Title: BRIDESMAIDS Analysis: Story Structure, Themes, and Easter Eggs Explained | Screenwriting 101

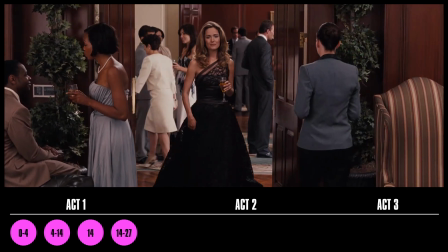(4:07)
Helen represents the external world that Annie both wants validation from and doesn't fit in with,
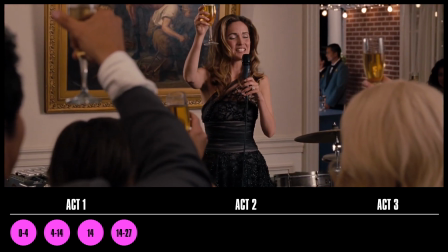(4:13)
and her self-proclamation as Lillian's new closest friend puts Annie in danger of losing the only person
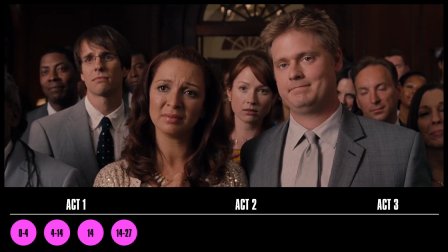(4:18)
who loves her for who she really is to the exact external world that doesn't accept her at all.
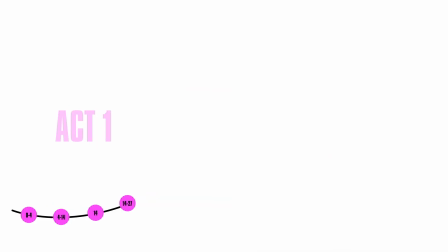(4:24)
Suffice to say, Annie's pretty outwardly threatened, and as the party comes to an end, Lillian pulls her to the side, bringing us right to minute 27, the end of Act 1.
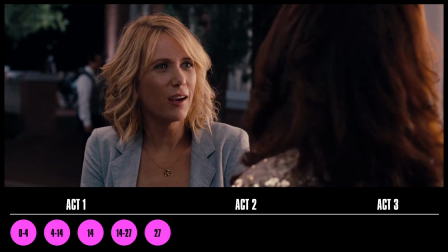(4:33)
In a private moment between friends, Lillian asks Annie to get to know Helen and just be confident in herself.
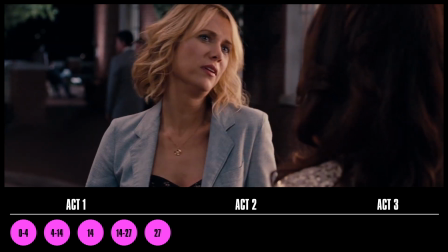(4:38)
Of course, Annie says yes, and with this action, she officially accepts the universe's challenge.
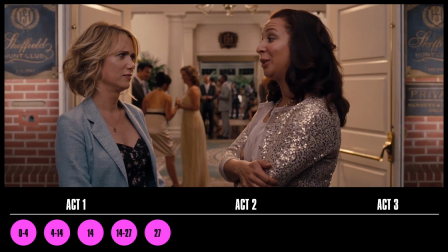(4:43)
She will step outside her comfort zone and attempt to become the confident, self-loving maid of honor that Lillian so seems to want.
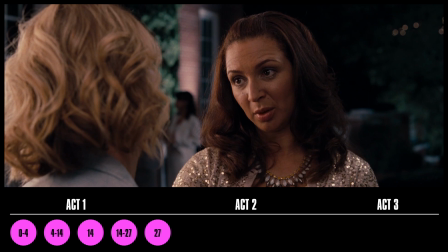(4:50) Would you just hang out with her once, just two of you, right? As a favor to me? It's time for Act 2. Okay, I will.
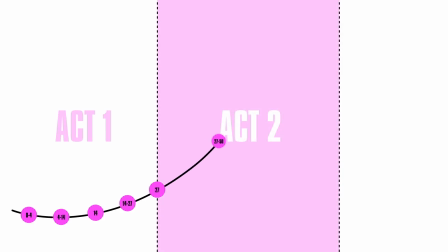(4:59)
Act 2 of Bridesmaids kicks off with a 23-minute segment from 27 to 50 in which Annie tries her best to be confidently herself,
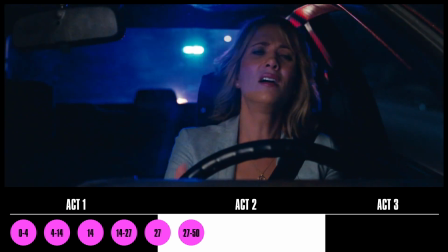(5:07)
only to learn it's going to be a lot harder than she expected. Driving home, she gets pulled over by Nathan Rhodes, a local police officer who noticed her 2 broken taillights.
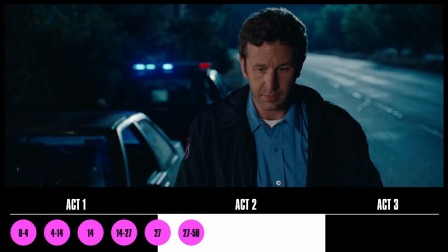(5:16)
By the way, look at how well the writers thought out all the little moments in this script. Through this meet-cute interaction, Annie attracts Nathan to her because she's broken,
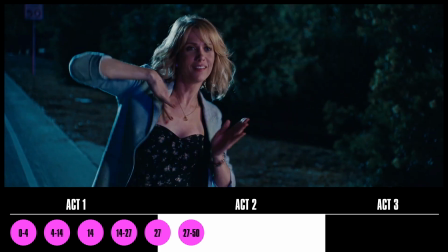(5:25)
signaling subconsciously to the audience that he's going to be the one to love her for who she truly is.
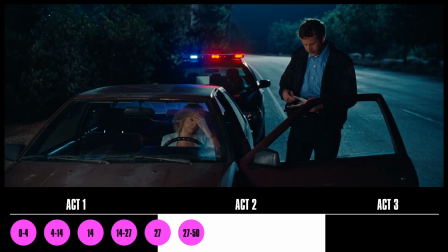(5:30)
And sure enough, Nathan recognizes Annie for the one thing she's most ashamed of, her failed bakery,
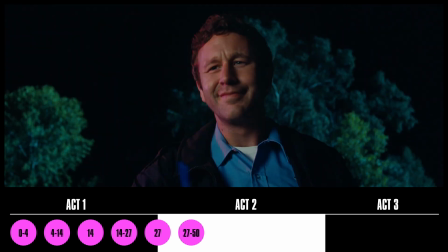(5:35)
only unlike the rest of the world that rejected her for doing what she loved, he actually really liked her baking and went there all the time.
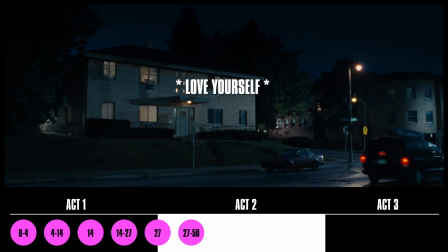(5:41)
Inspired by her conversation with Nathan, Annie returns home and does the one thing she loves most in the world: she bakes.
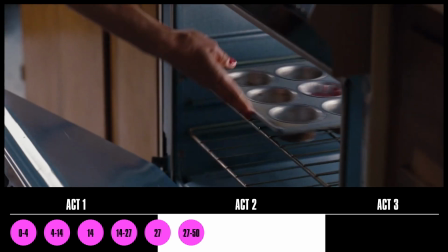(5:48)
But here's one of those little things that elevates the movie a notch higher. Annie ends the scene by staring at her perfect cupcake,
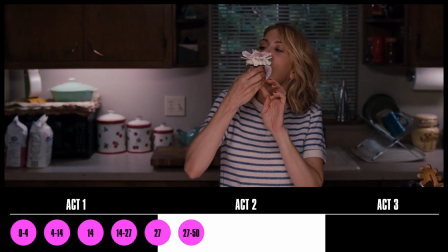(5:55)
a metaphorical representation of her most authentic self, and sadly remembers that she has nobody to share it with.
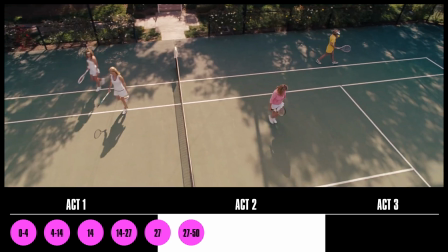(6:01)
Back to the A-plot, Annie fulfills her promise to Lillian by going out for a playdate on Helen's home court, playing tennis at a bougie club with Helen and her friends.
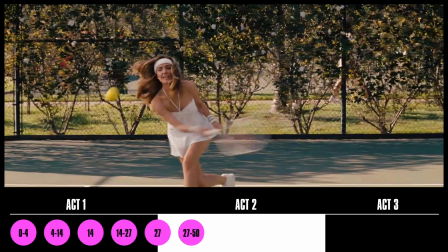(6:10)
We get some fun comedy as the ladies attack each other with tennis balls,
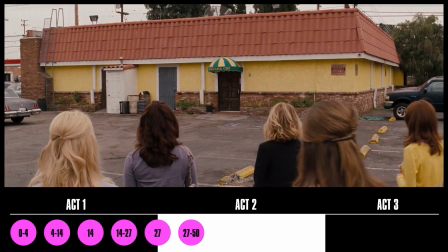(6:13)
and later Annie takes all the bridesmaids out to a restaurant she picked, an offbeat Brazilian joint in a shady part of town.
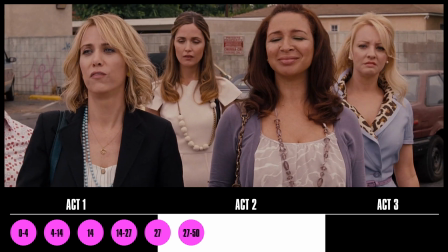(6:20)
Lillian, of course, is the only one who isn't weirded out because this is exactly what she loves about Annie.
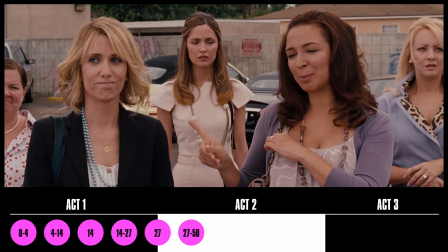(6:24) I gotta say, Annie's really good at this. She always drags me to the weirdest places, and the food is always incredible.
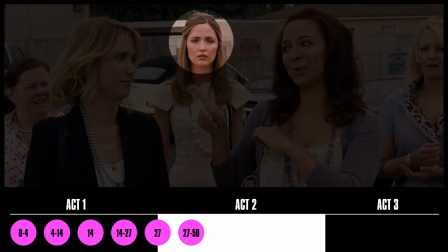(6:30)
And while we're here, check out the excellent blocking with Helen visibly coming between the 2 best friends.
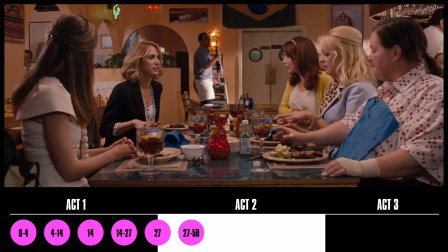(6:35)
While Lillian's in the bathroom, Annie plants an idea that she knows Lillian will love, a French theme for the bridal party.
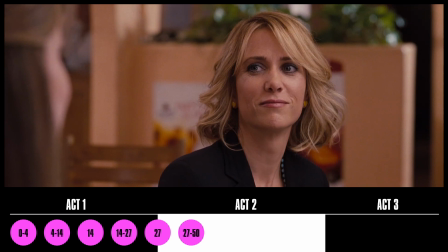(6:41)
Helen takes note, which is a plant for when she'll steal that idea later, and the ladies head over to the dress shop where once again Annie fumbles the ball,
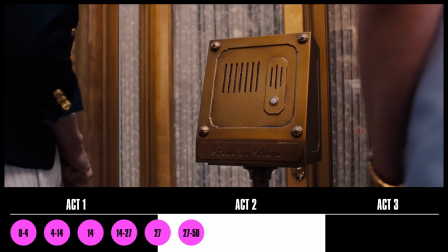(6:49)
realizing she was supposed to make a reservation and didn't do it. Luckily, perfect Helen swoops in to save the day.
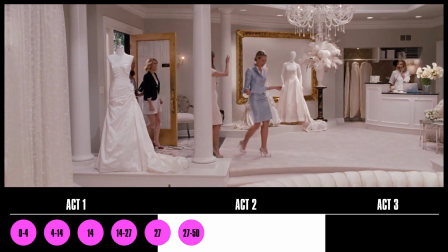(6:55)
She knows the shop owner personally, and as she and Annie battle over which dress to get,
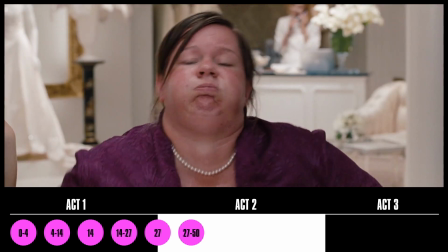(7:00)
the bridesmaids' stomachs all start to grumble, and if you've seen Bridesmaids, you know the scene that comes next is legendary.
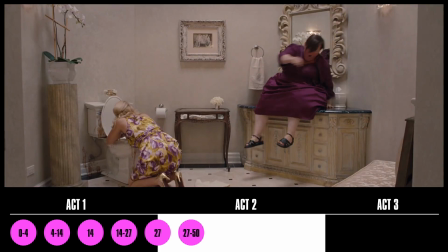(7:06)
By trying to be her confident, authentic self, Annie has accidentally given the whole group food poisoning,
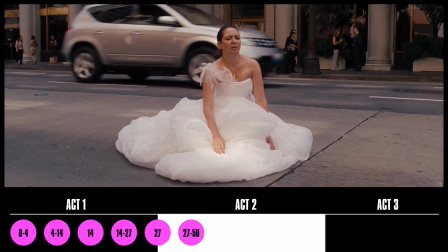(7:13)
leaving Helen to buy all the soiled dresses and save the day once again.
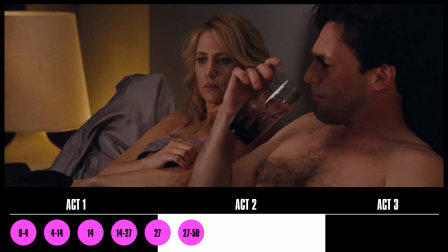(7:17)
The sequence ends with another hit on that theme as Annie asks Ted to be her date to the wedding, and he turns her down.
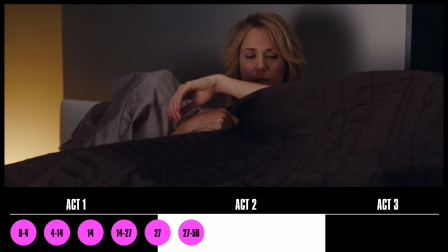(7:23)
She's trying her best to be confident, but she's still pining for acceptance from a world that she doesn't fit in with.
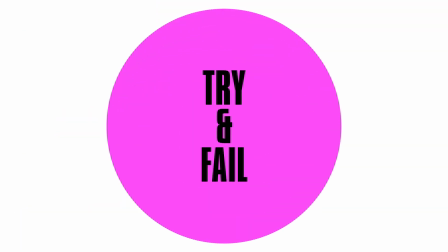(7:29)
In the next sequence, which is 19 minutes from 50 to 69, we start again with the B-plot as Annie runs into Nathan at a late-night convenience store.
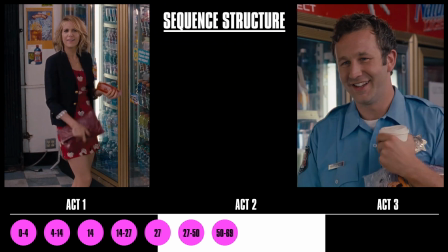(7:37)
And this is a pattern that's going to repeat itself at the beginning of every new sequence. First, Nathan is going to show Annie what it looks like to be loved for her true self, which will give Annie confidence to try showing that true self to the outside world, only to be repeatedly rejected for it.
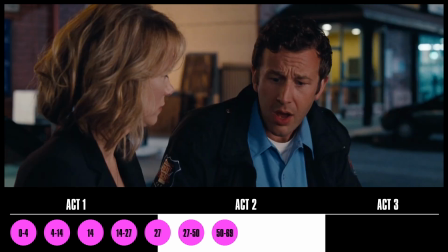(7:51)
In this scene, Nathan says that to Annie metaphorically, telling her not to throw away the ugly carrot in the bag because the ugly carrot is actually the best one.
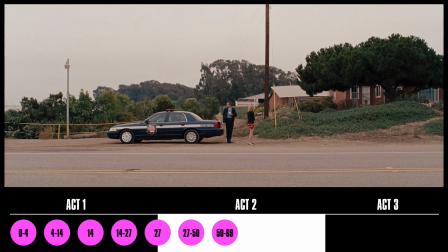(7:59)
The next day, they go out for their first date, speed trapping cars on the side of the freeway, and it's here,
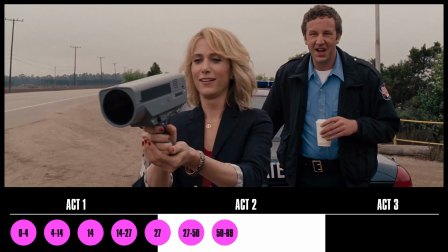(8:05)
as Annie does literally the one thing that the whole external world would hate her the most for,
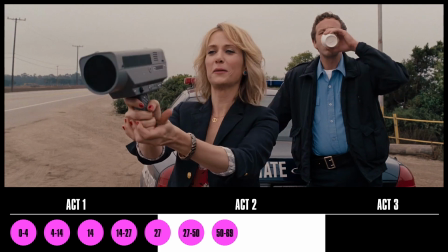(8:10)
that she feels truly happy for the first time.